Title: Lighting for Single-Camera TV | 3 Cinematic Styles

Alrighty, Vee, so what is our second lighting setup? The second lighting setup is for a premium or cable drama.
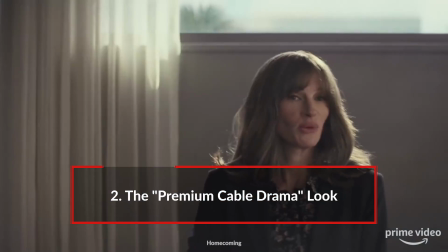[4:29]
Think about like Riverdale that's on the CW, or Homecoming that's on Amazon Prime, or basically anything on Netflix.
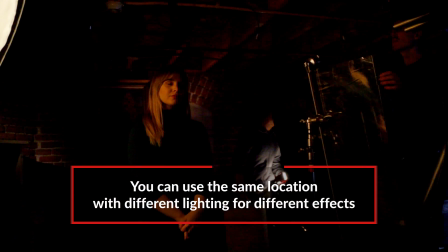[4:35]
Well, we use the same exact set, but it looks completely different. And that's all based on the genre, but also the space limitations. In this case, we didn't need to shoot a master 2-shot. So we only shot singles of each actor. Gotcha. So using that same space, transforming it through lighting.
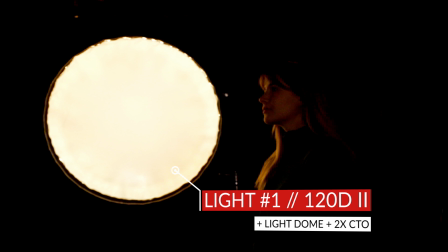[4:51]
We placed a 120D2 with a light dome too, just like in the previous setup, but we only needed one.
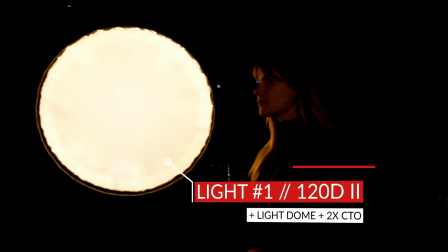[4:57]
And we put a lot of CTO on it to make it even grittier, even warmer than usual,
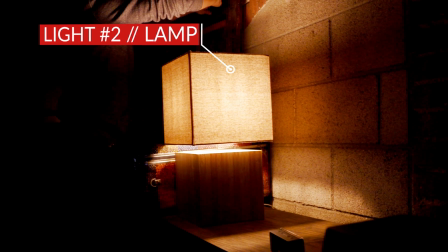[5:04]
because we also had a practical in the back and we wanted to match the lighting to the practical. So I love this tip. You don't have to put your key light from the front. People always think it's from the front, 3-point lighting.
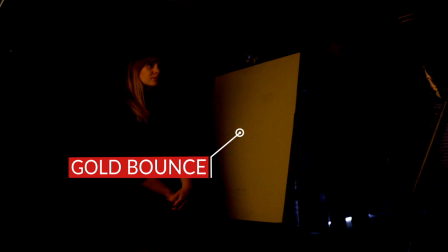[5:14]
Putting your key light from the back, and then you're filling with something else. What was that? We just put a gold bounce to fill it up and just provide a little bit of fill. I honestly didn't want to have too much diffusion.
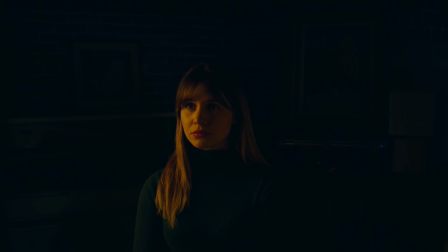[5:26]
I just wanted a strong shadow and just the side of her face, be it just a little bit kissed by light. Gotcha. So that's our key and our fill. Now for our background light, I saw you set up one more tiny light. What was that?
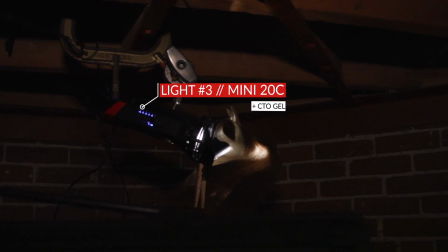[5:37]
Yeah, we set up a Mini 20. This was a Mini 20C, so it could also go tungsten so that it could match all the other lighting.
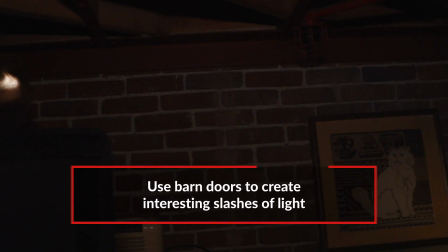[5:43]
And we closed up the barn doors a little bit so it could create an interesting slash on this painting in the background. And then finally, I saw you talked about it before, but that practical light. Do you have any considerations of where to put that?
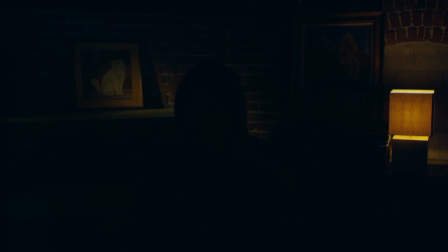[5:53]
You want to put that somewhere that it makes sense in the scene and in the composition. We composed it a little bit differently. We didn't put our subject at the 1/3 line. We put her at the bottom in the corner. And you can do that when you're shooting a drama because there are really no hard and fast rules. But what I noticed with this lighting setup that we had was her eyes were getting lost.
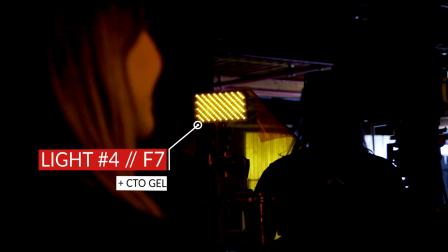[6:14]
Personally, I enjoy having a little eye light. So we set up a little LED panel with some CTO on it, turned it up to just 2%.
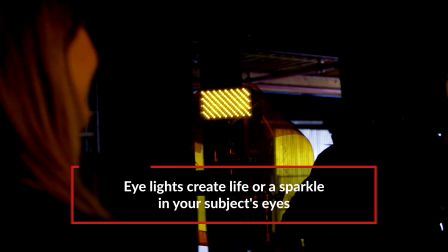[6:22]
Just for the little spark in the eye, but not to really affect her face too much. And then when you went for the reverse, how did you change the lighting?
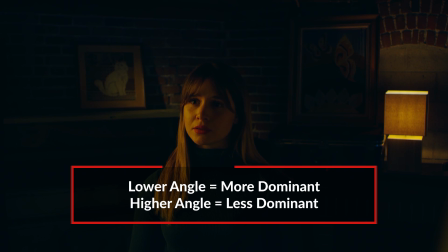[6:28]
If he's more dominant in the scene and she is sort of listening to him talk, I wanted her to be looking up at him and him to be looking down at her.
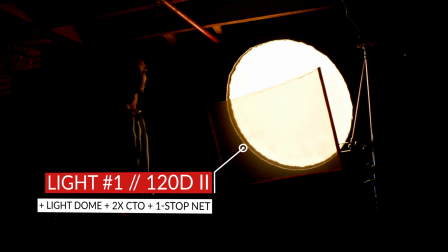[6:36]
So not only did I change the lighting, but I also changed the way the camera was looking. It was tilted up, went looking at him. So when I tilted the camera up, I noticed that now the staircase emerges behind him. And instead of having the staircase just fall off into darkness, we wanted to light it.
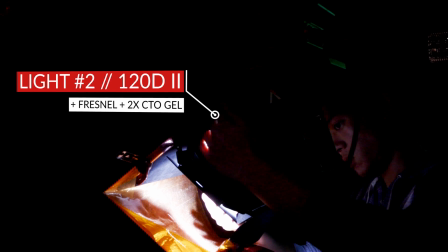[6:53]
So we took a 120D2, we put CTO on it so that it matched the color temperature of all our other lighting in the scene.
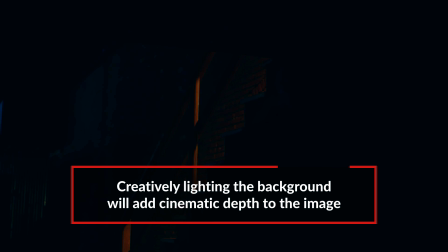[6:58]
And we just pointed it straight down that staircase,
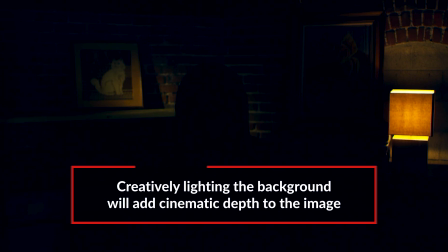[7:01]
let it cascade off each step and create a little bit more intrigue in the scene and also match what was sort of going on in the background of the reverse shot. All right, so shot, reverse shot, we're changing our background lighting to make sure that they match, but they both have different types of visual interest. Let's go check out some of that footage right now.
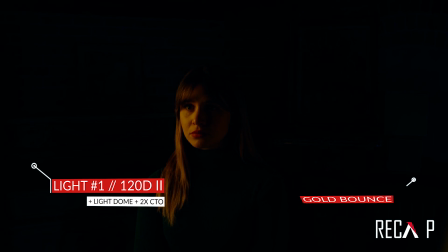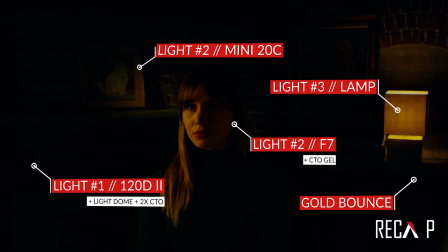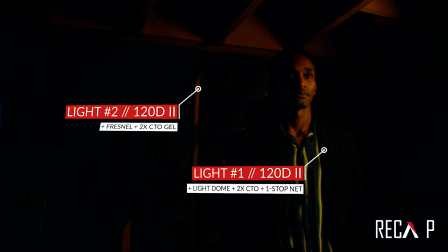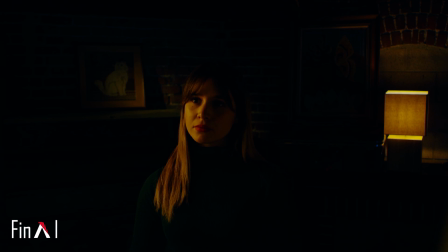Okay, so now we're on to our third lighting setup. V, what are we talking about here? Well, sometimes you don't have the lights. You don't have the resources to buy all this stuff, and that's okay.
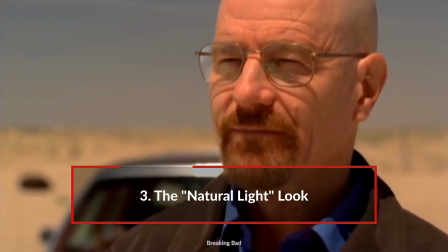[8:01]
Even big shows like The OA, Atlanta, Breaking Bad, they have a lot of episodes and a lot of shots that were just naturally lit.
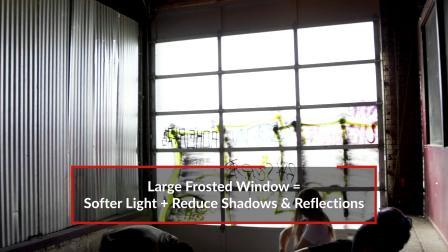[8:08]
So for this one, we lucked out. The location had this big windows, and it already has a frost on it, so we don't have to worry about any sort of reflections. Now, I know what you're thinking, but Ted, I don't have a window like that. You can find frosted windows basically anywhere, any place that you have diffused glass, this kind of effect can go in.
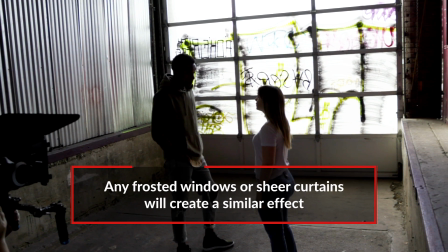[8:25]
And again, it goes into that second tip, use that location, right? Right, or you could just have curtains on a window. Any sort of softening of that window, especially if you're trying to hide the operator and make sure that the operator is not seen in the reflection.
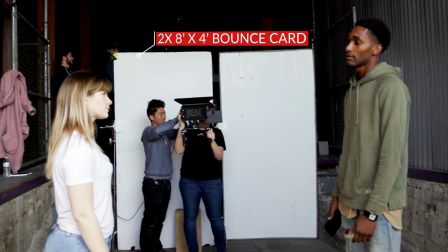[8:38]
Gotcha, so either find or create that soft light. The only thing we did was a big white 8x8 bounce right behind me.
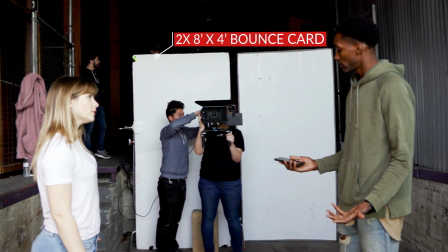[8:46]
Now, for this setup, I took the camera off the tripod on a shoulder rig, and my main concern was the ability to move around.
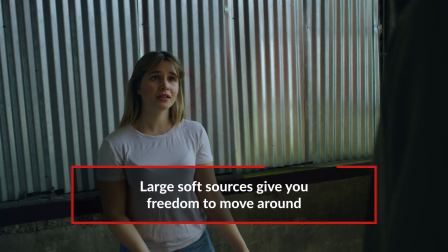[8:53]
I wanted to be able to go in for a close-up, to full back, to have that 2-shot.
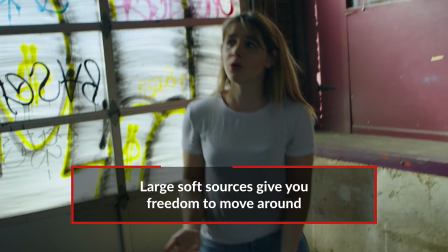[8:57]
So I wanted that source behind me, whatever that bounce light was, to be big and soft. Because otherwise you would see my shadow on the actors' faces, and that's a no-no. So this giant soft source, soft lighting on both sides allowed us to have this more gritty look,
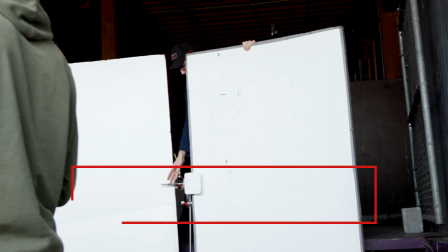[9:13]
but also a little bit more lit than just having the window there. Awesome, so let's go check out a little bit of that footage right now.
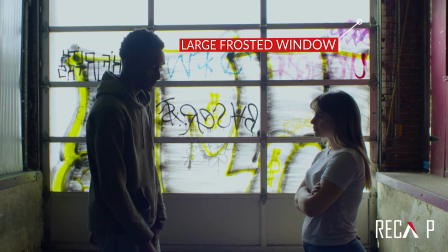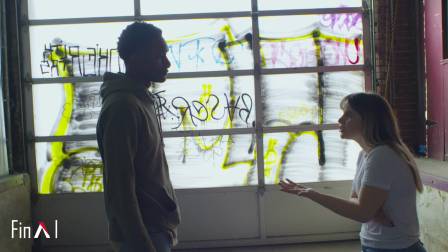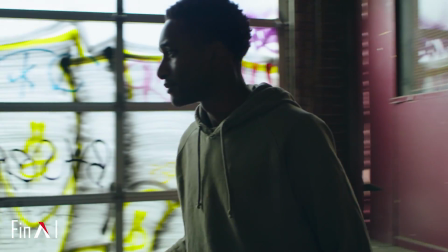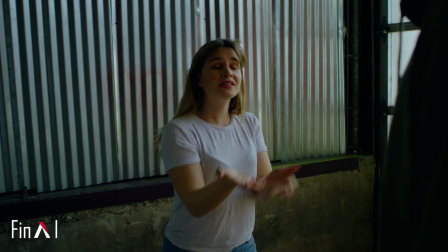Alrighty guys, so there's your episode on lighting for TV with Valentina Vee. Vee, break it down one more time.
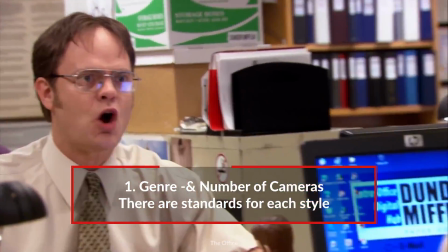[9:50]
All right, number one, what genre is it? And also, is it single cam, multicam? All of those have certain standards that people like to adhere to.
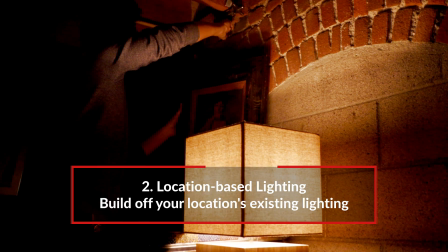[9:57]
Number two, what's the location? Sometimes there's practicals that you can use or natural lighting that you can use to your advantage.
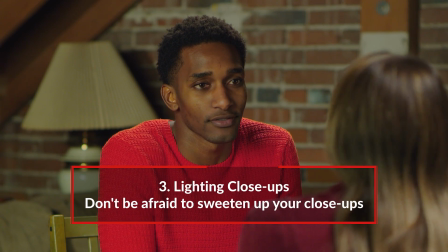[10:02]
And number three, close-ups. If you need to go in for a close-up, know that you can always adjust the lighting to make it a little bit better for you. Right on. So if you like this episode, make sure you hit that like button. Find Aputure on Facebook, Instagram, the works. Find Valentina Vee on Twitter @ValentinaV. And just want to let you know that all of these rules aren't really rules. There's a lot of TV shows that break these standards. So for your question, I want to know, is there a TV show that you know of that breaks these rules, and how do they break it?
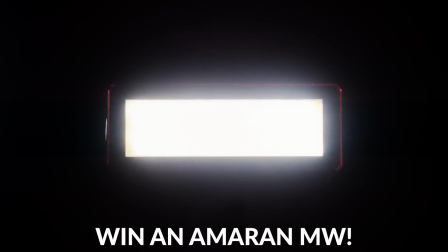[10:28]
The best answer will win an Aputure MW. Again, remember, you learn the rules to break them. We're looking for examples that break those rules and kind of show that mastery. So there you have it. There's your episode. I'm Ted from the A-Team, and we will catch you guys in the next one.